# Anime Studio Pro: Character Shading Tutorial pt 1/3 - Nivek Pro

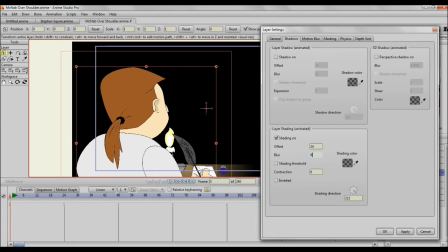(4:12)
I would put the blur to 0. Because the shadows are going to be so harsh that there isn't going to be any blur at all. It's not going to be soft and gradual. I'm going to leave the contraction at 0, leave the shading threshold at 0.
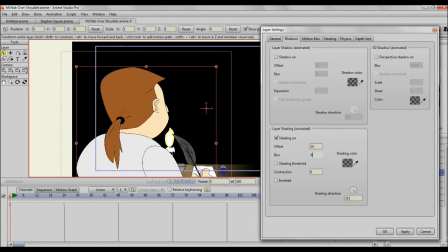(4:27)
And I'm going to click inverted in a minute, but I just want to show you what this looks like.
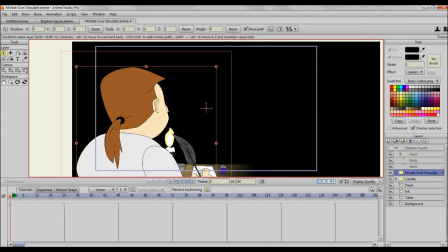(4:33)
So clicking OK, render again.
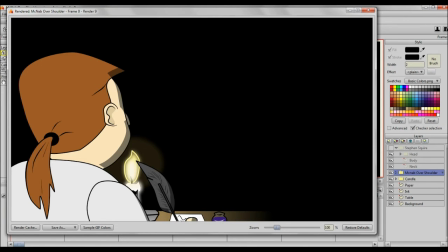(4:38)
So we definitely have, you know, a harsh shadow. It's a little bit strange. We might have to play with the angle here. But the fact is the lighting is still in the wrong direction. Now, here's one way of dealing with this.
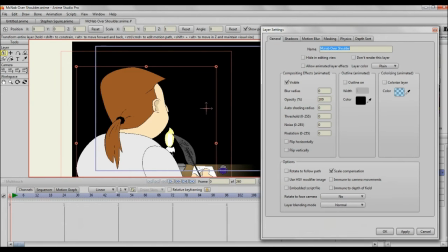(4:58)
we can double click on that group folder, go to shadows, go to shading, and change the direction, because the thing is that this direction here is the direction of the light. So it's assuming that the light is coming from
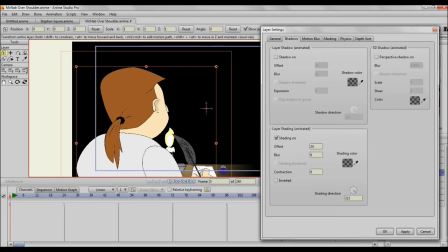(5:13)
here to here, or what I would say is northwest to southeast, right? We want the lighting to go this direction because the candle is on this side of his face.
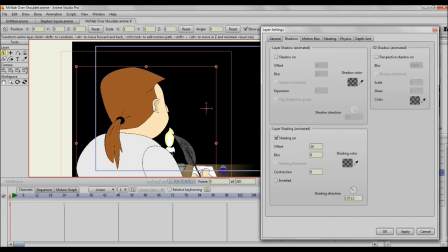(5:28)
So we want the lighting to go in this direction, southeast to northwest.
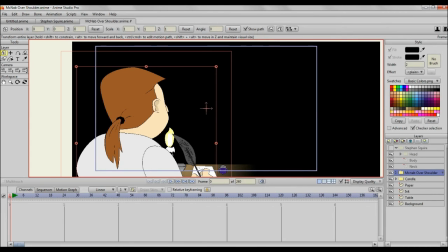(5:34)
Let me click apply, click OK. Render.
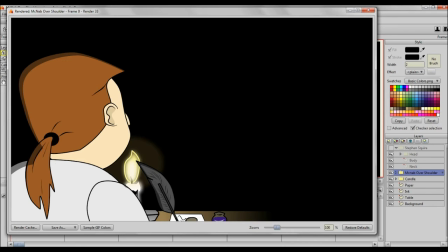(5:40)
So there, we have the shadow on the back of his head, and in front of him is lit up. And that's fine, but the problem is too much of him is lit up. That is not realistic. You know, the candle is pretty much almost on the other side of his face,
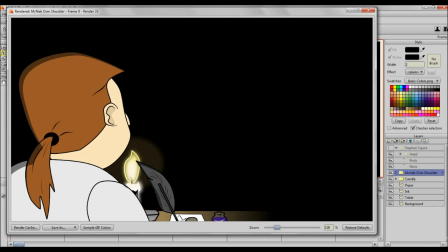(5:58)
so we'd be getting a majority of the shadow on the back here with just a little bit of rim light or highlight. Now, let's go back to our settings.
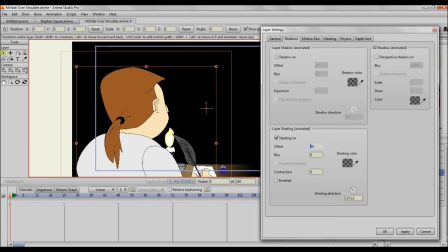(6:11)
We could increase the offset. That's a possibility. Let's do that.
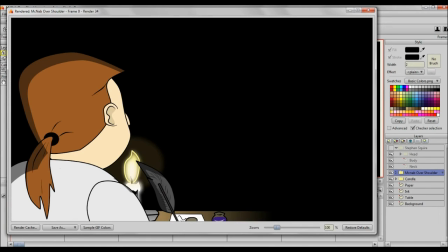(6:16)
Apply. See what happens. And we do get some more shading coming over, but still just not enough. You know, the amount of his head that's lit up would suggest that the candle would be more over in this direction,
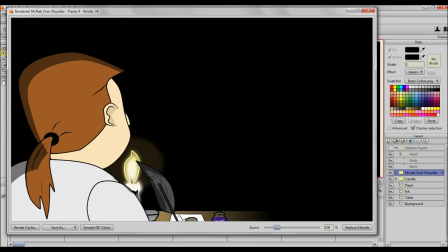(6:33)
but it's over in this direction, kind of, you know, his face should be blocking a good amount.
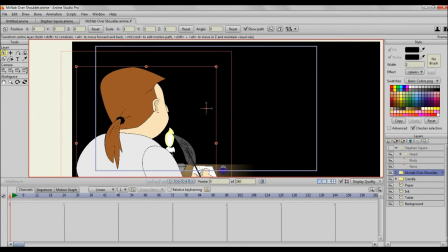(6:38)
Now, instead of trying to figure out how much offset you should have, here is another method.
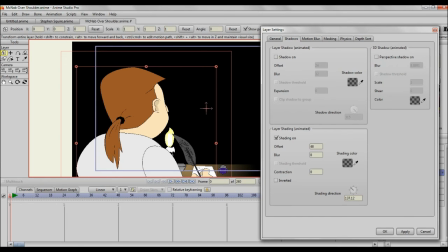(6:45)
I don't ever remember seeing inverted in Anime Studio Pro 9 or 10. This might be a feature that comes with 11. I'm not sure. You guys can let me know. But let's click inverted.
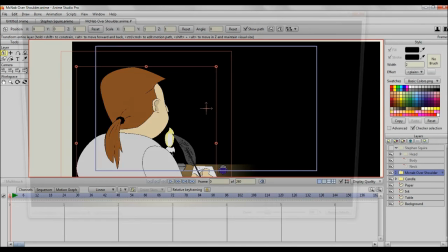(6:59)
Apply. Click OK. Look at that.
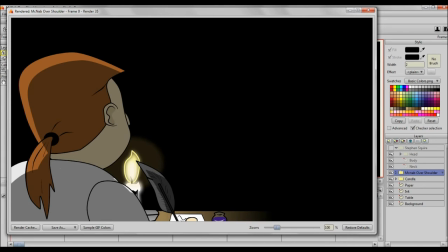(7:04)
Now, the opposite side of his face is darker, and the side that had the shading is lighter. This has the rim light. Now, we're getting closer to what we want. Of course, the shadows are in the wrong direction.
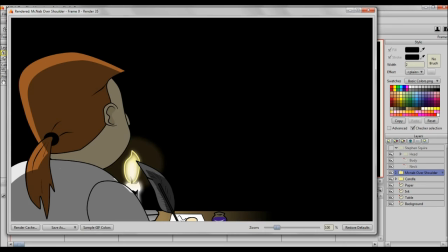(7:16)
The light is here. His head is blocking it. We wouldn't have a rim light here unless light was coming through a window or from another light source. But we can change
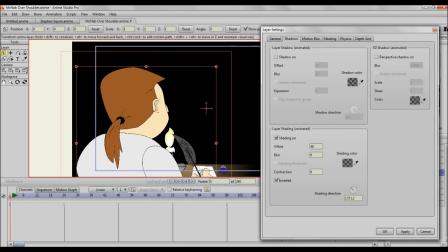(7:28)
the lighting direction back to its original. Let's just give it 315. Click apply.
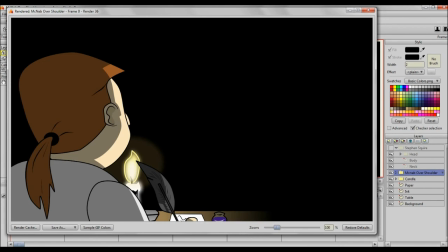(7:39)
Okay. Render. And look at that. Now I have the lighting the way I want it. The front of his face has a nice little rim light or highlight, if you will, just illuming this portion of his face.
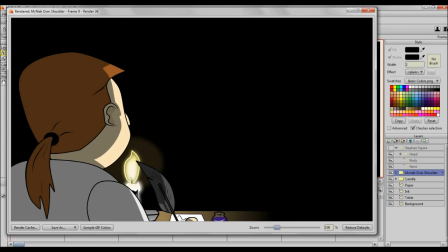(7:56)
So it's almost like the candle is slightly spilling over the round of his face here. But then when it gets here, the shadow starts to, you know, harshly come on board. And it's a nice two-tone shading, so it has that cartoon look to it.
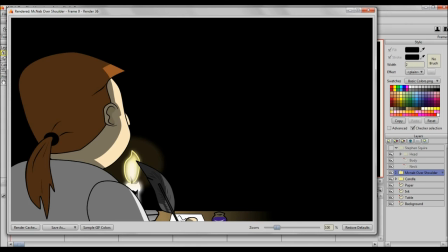(8:11)
And I pretty much like this look. You know, I like this look a lot. Not saying there's anything wrong with a soft shadow look.